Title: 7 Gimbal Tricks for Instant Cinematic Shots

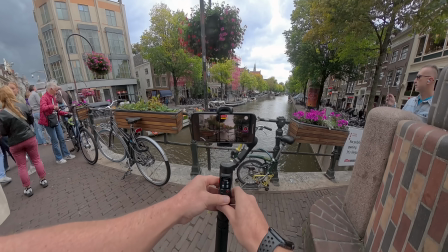0:00 In this video,
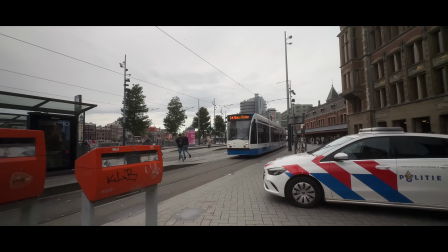0:00 I'm going to show you some smartphone filmmaking tricks that you can do with your gimbal that will instantly level up your results and make your footage look much more cinematic.
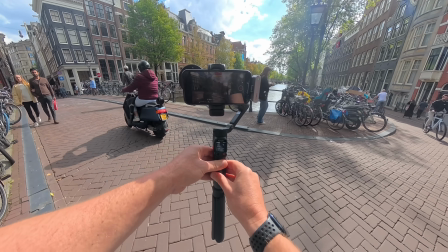0:09 I am in the incredible city of Amsterdam today, where the goal is to capture enough shots to create a short cinematic sequence with music,
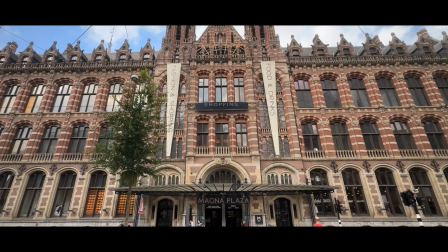0:17 color grading, and sound effects that I'll show you at the end of this video. A big thanks to HOM for sponsoring this video. Now come with me, let's explore the city, I'll capture some shots, and I'll show you the results. Okay, let's talk about cinematic variation.
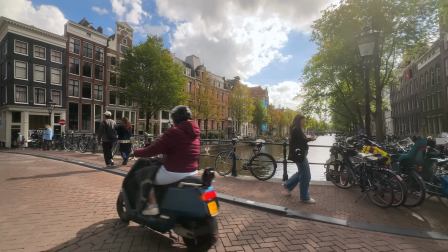0:31 Now, one of the biggest mistakes that I see beginners make is just filming one type of shot at each location, a push forward, for example.
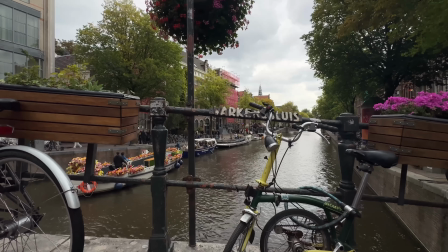0:39 But capturing the same subject in different ways instantly makes your edits feel more cinematic and engaging.
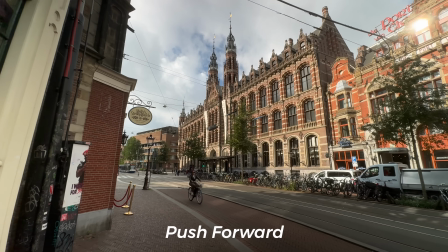0:45 Take this shopping mall here in Amsterdam, for example. We could do a simple push forward towards the building.
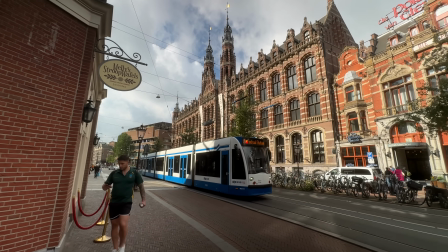0:51 It's okay. But now let's do that same push forward, but with a tram passing in front.
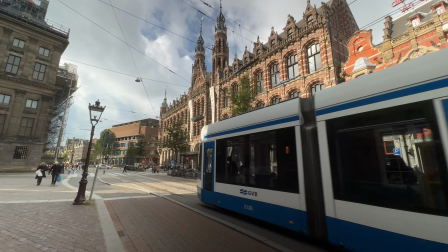0:57 Suddenly, the scene feels alive, dynamic, plus the tram helps reveal the building.
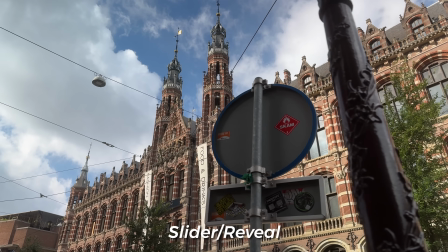1:03 Or how about we try a slider reveal from behind the street sign?
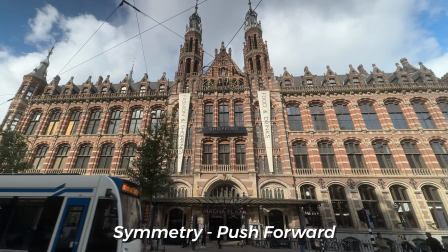1:08 Adding foreground to this shot helps add depth. We could go a bit more face on and symmetrical and push forward with a tram passing.
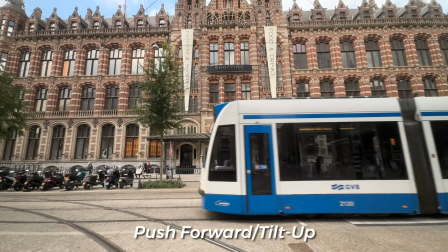1:16 Or how about a push forward with a tilt up? This shows the scale of the building and gives a sense of grandeur.
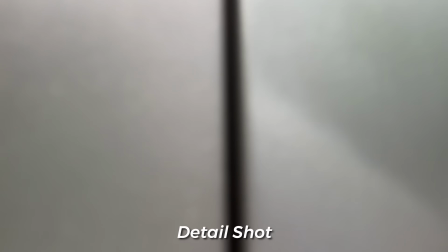1:23 And whilst we're at it, why not grab a tight shot of the sign? Focusing on details breaks up the wider shots and keeps things interesting.
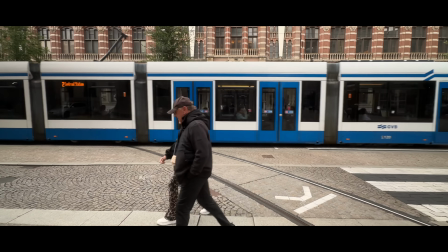1:31 All of these shots focus on the same focal point, but each feels completely different.
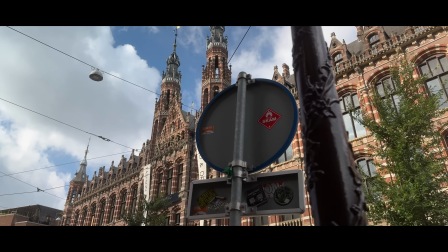1:36 By mixing angles, movements, and framing, you give yourself freedom in the edit, make the story more engaging, and instantly add a cinematic feel. Okay, capture bad shots. But what do I mean by this? What I mean by this is don't think about each shot as an individual standalone clip. Think about that shot in a sequence edited with other shots.
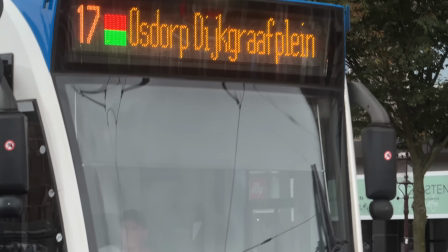1:58 For example, take this shot here of the sign on this tram. It's really not great, very messy, dare I say it, this is a bad shot.
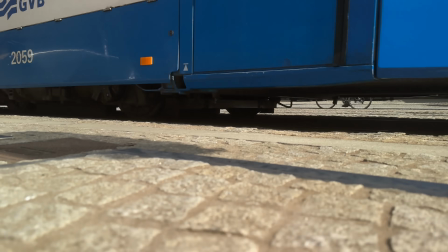2:06 Or this shot here, pushing low to the ground towards the tram's wheels.
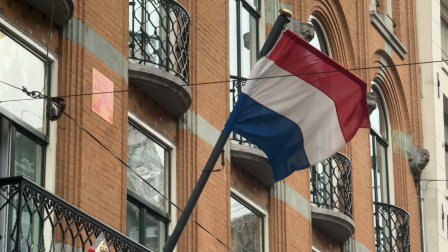2:10 This flag even, not particularly exciting.
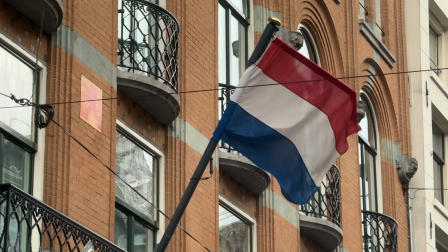2:13 I certainly wouldn't be sharing any of these as individual clips on social media, but always think about the story and what comes next.
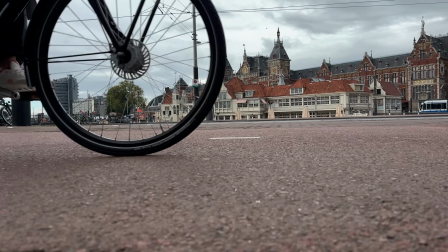2:22 Think about what these shots will look like once you've added music and sound effects.
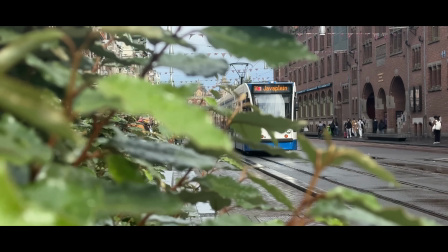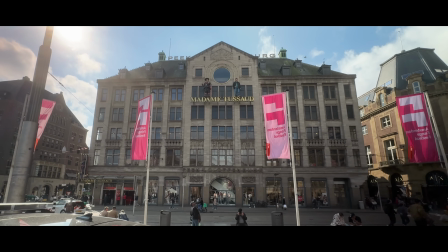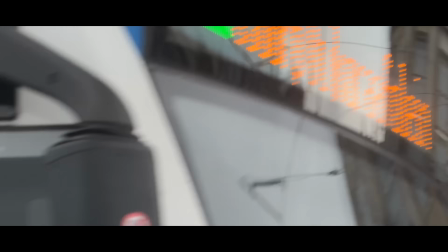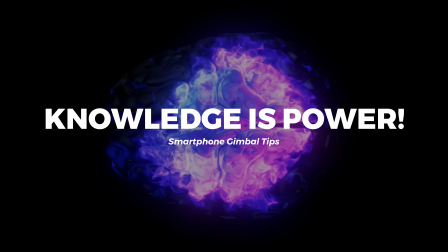2:42 Knowledge is power. If you don't know what your equipment is capable of, you're just not going to get the best results. Take my setup today, for example.
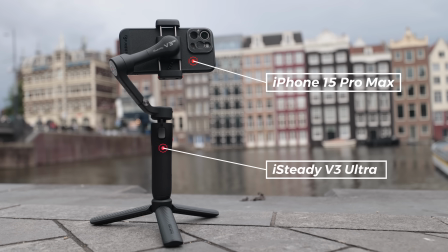2:50 I've got the iPhone 15 paired with the iSteady V3 Ultra, a great compact setup perfect for run and gun videos.
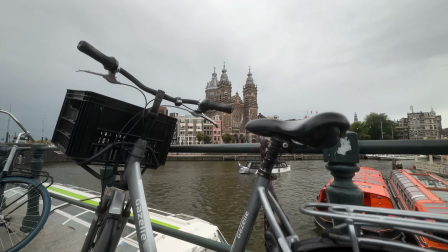2:57 But if you don't know how to use it, your shots just won't look as good. For example, this is my first time using this gimbal.
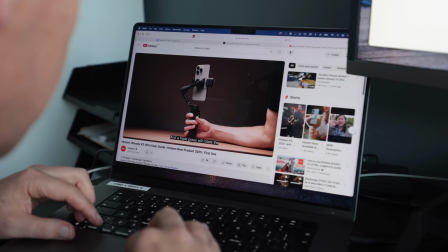3:04 So before today's shoot, I researched its features so that I could maximize my results.
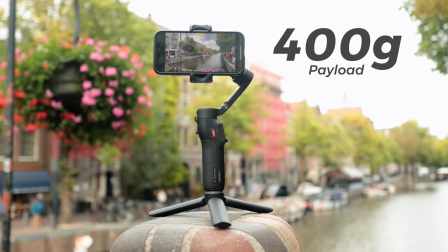3:09 I didn't realize until this morning that this gimbal can take a 400-gram payload, which is way more than what I was expecting from a gimbal that fits in your pocket.
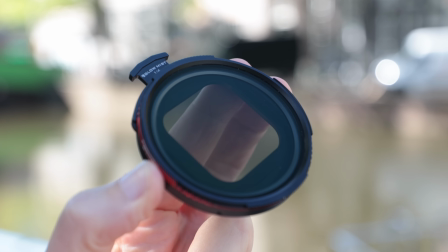3:17 This means it will not only take the weight of my phone and an ND filter, but also a portable hard drive like this one here,
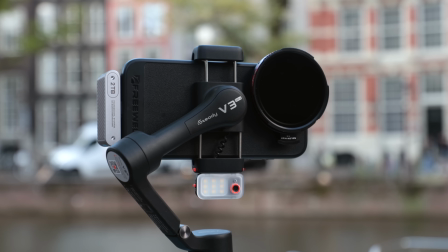3:24 meaning I can now shoot in ProRes RAW if needed and save all of my videos
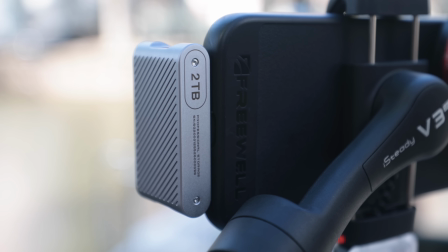3:29 and large files to an external SSD without using up the storage on
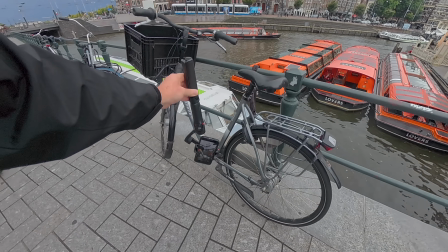3:34 my phone. This gimbal also has a rotation preset, meaning at the tap of a button,
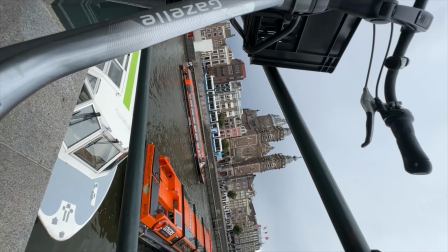3:39 the gimbal will automatically rotate the phone and capture creative shots that look like this.
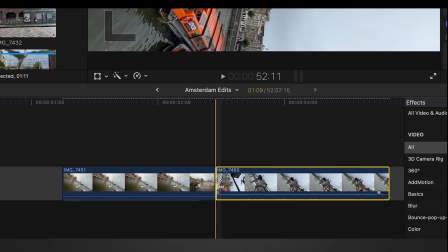3:45 Now, when we link two shots like this together and add a speed ramp with some sound effects, we now get this.
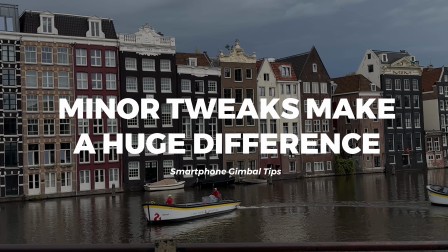3:56 Minor tweaks make a huge difference. But what do I mean by this? What I mean by this is that just waiting a few extra seconds or making a slight adjustment to your shot can massively increase its production value.